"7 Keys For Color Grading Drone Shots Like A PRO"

Some people, when they edit their photos and color grade their videos,
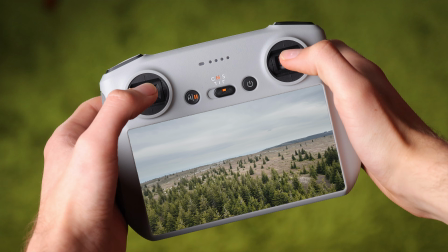[4:06]
they just try to make the colors match exactly as closely as possible what they were in real life, just try to get the colors as accurate as possible. And that's fine, but my goal in color grading isn't necessarily to precisely match how I would have seen the scene if I was there, but instead I want to convey the feeling of the scene and make it look as good as possible. And that usually doesn't mean perfectly accurate colors.
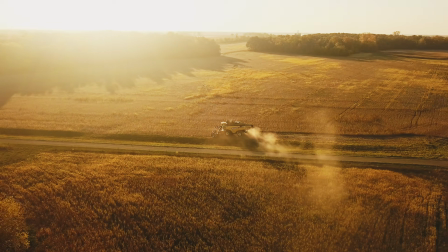[4:27]
Instead, I go for what could be called cinematic colors. And this is basically what looks the best and fits the scene.
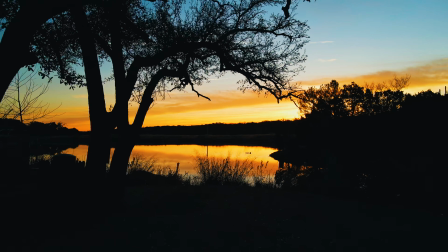[4:34]
It might be more or less saturated than the quote-unquote accurate color. It might be shifted to look more like golden hour.
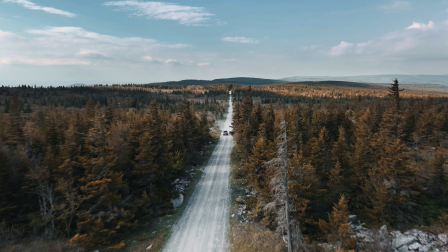[4:40]
Many times the colors will be shifted away from their original hue to a more cinematic color scheme, for example, some variation of orange and teal. Now, you don't want to go crazy with this. You don't want your footage to look totally unrealistic. You don't want the grass to be pink and the sky to be green. You still want to be within the bounds of reasonable reality reality, but just don't feel like you have to limit yourself to perfectly accurate colors.
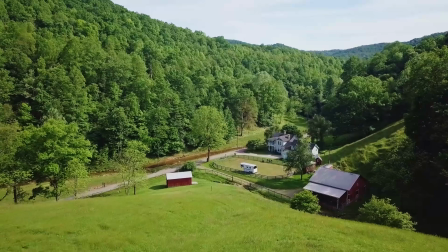[5:02]
Now, there are some things like real estate videos where you're going to want to stick more closely to accurate colors.
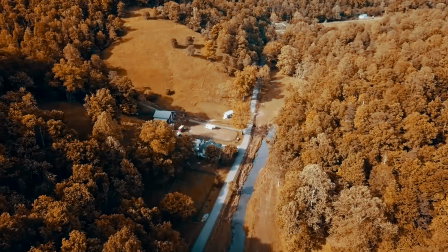[5:07]
You don't want to have a real estate video with some really cinematic color grade that makes all the greens look desaturated and shifted toward yellow,
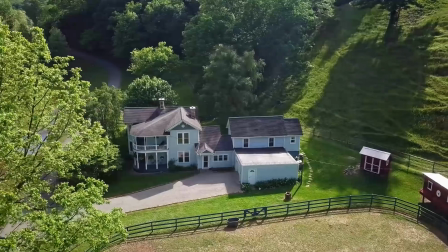[5:15]
because you want people to be able to see how the property actually looks.
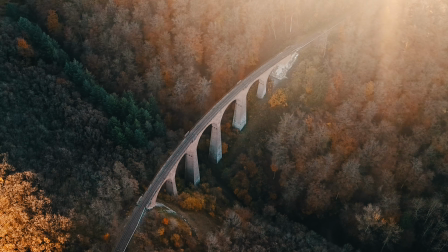[5:18]
But for more creative, artistic projects, you have more freedom to push the colors to where they look good, even if that's not 100% realistic.
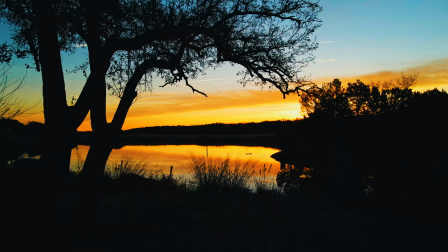[5:26]
Principle number 5 is create color contrasts. Not only do we like tonal contrast, but we also like contrasting colors. The most popular example of this is orange and teal.
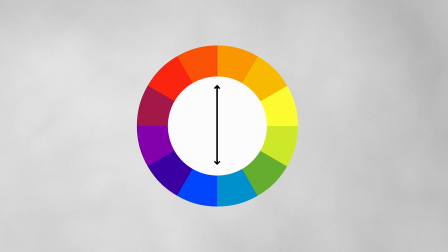[5:37]
If you look at a color wheel, orange and teal are directly opposite from each other, which means they have the highest contrast to each other, and therefore they look pleasing together. Now, orange and teal has been overused.
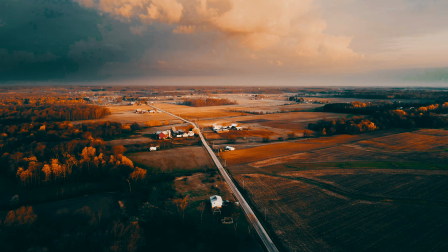[5:48]
Some people just want to make everything in their shots either strong teal or strong orange, but the basic color combination of orange and teal,
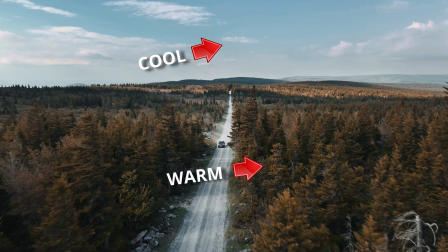[5:55]
or more broadly combining warm tones and cool tones, is a very valid color grading technique. Now, you can only do so much to create color contrast in color grading unless you are just going to completely change the colors in your shots.
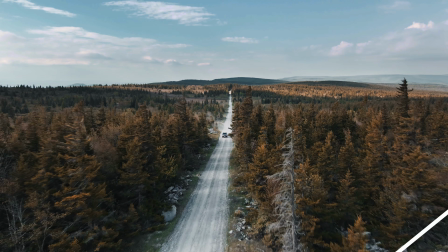[6:08]
But you can shift the hue of colors to be more in line with contrasting color schemes like teal and orange, and you can enhance,
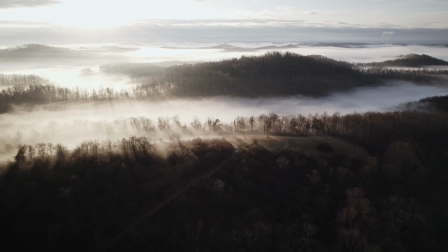[6:15]
for example, the cool and warm contrast by making the cool parts of the image cooler and the warm parts of the image warmer.
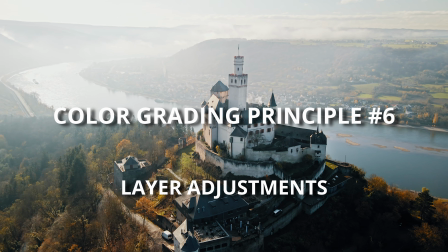[6:21]
Principle number 6 is layer adjustments. Color grading isn't a one-step process.
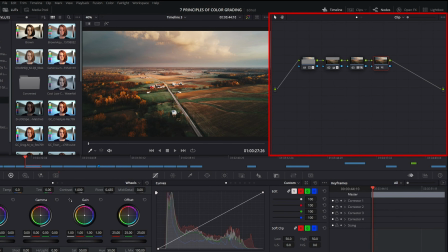[6:26]
Most of my color grades have at least 2 or 3 nodes, or in other words, layers of adjustment.
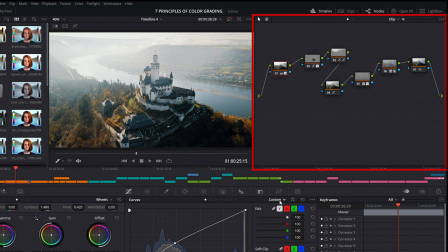[6:31]
And for more complex color grades, that can be on up to 5 or 6 layers, and then sometimes another node or 2 on an adjustment layer over the whole video.
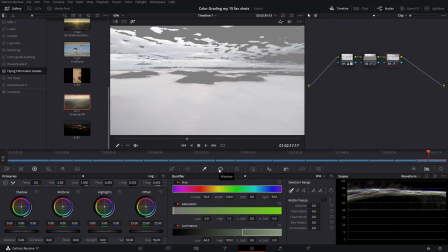[6:39]
Many times I'll have a node for correcting the log footage, then a couple of nodes with masks to edit different areas of the shot, then a node to add a little more contrast, then a LUT, etc. And sometimes I'll even add multiple LUTs at lower strength to get the look that I'm going for.
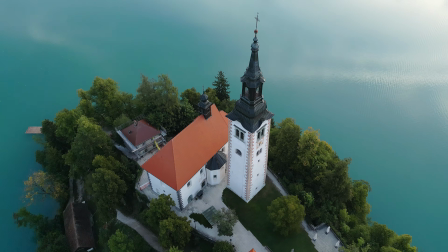[6:53]
In general, it's going to work better to make several smaller adjustments than one really big adjustment.
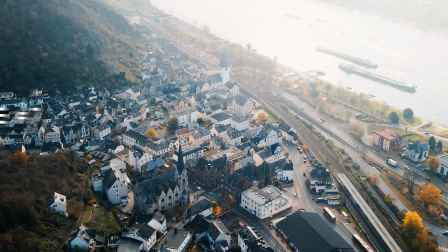[6:58]
So don't be afraid to layer on the adjustments. And finally, principle number 7 is focus on the subject.
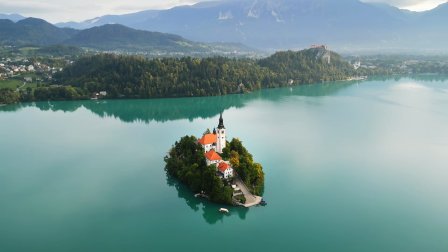[7:05]
Whatever the subject of the shot is, that's what you're going to want to prioritize when you're color grading.
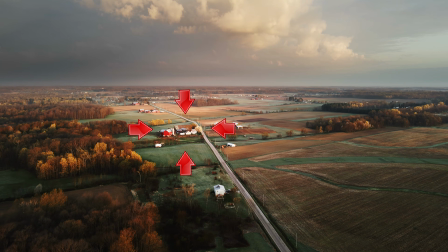[7:10]
You want the viewer's eyes to be drawn to the subject rather than distracted from it, so you want it to look the best compared to everything else in the frame.
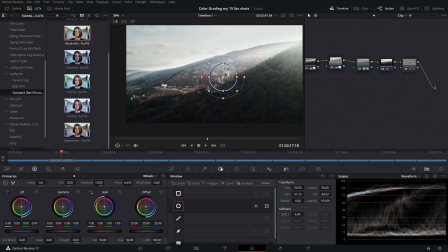[7:18]
One way to apply this principle is to add a feathered mask to your subject that brightens it a little and adds some contrast to it and makes it stand out from the rest of the shot. Another application of focusing on the subject is to prioritize its dynamic range.
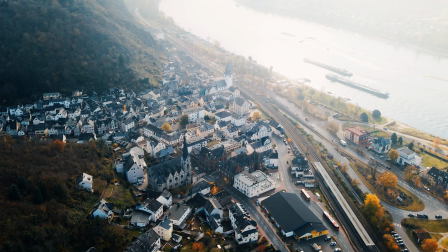[7:31]
For example, in this shot, I could have tried to keep all the detail in the highlights of the river,
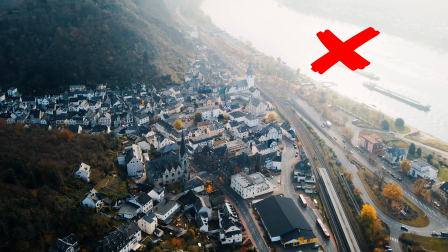[7:36]
but the river isn't the main subject of my shot, so instead I prioritize the detail of the town, which is the subject, and let the river be washed out and up near the white clipping point. So if you can't have everything in the shot well exposed, always keep the detail in your subject and let some other part of the shot lose detail. So there you have my 7 principles of color grading. Obviously, this is just scratching the surface.
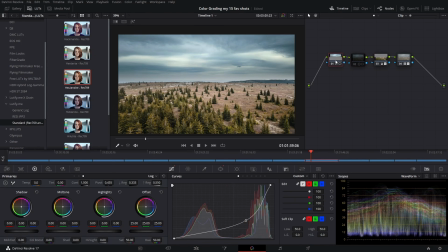[8:00]
We could go way more in depth and talk for hours about how to use color grading tools to apply these 7 principles.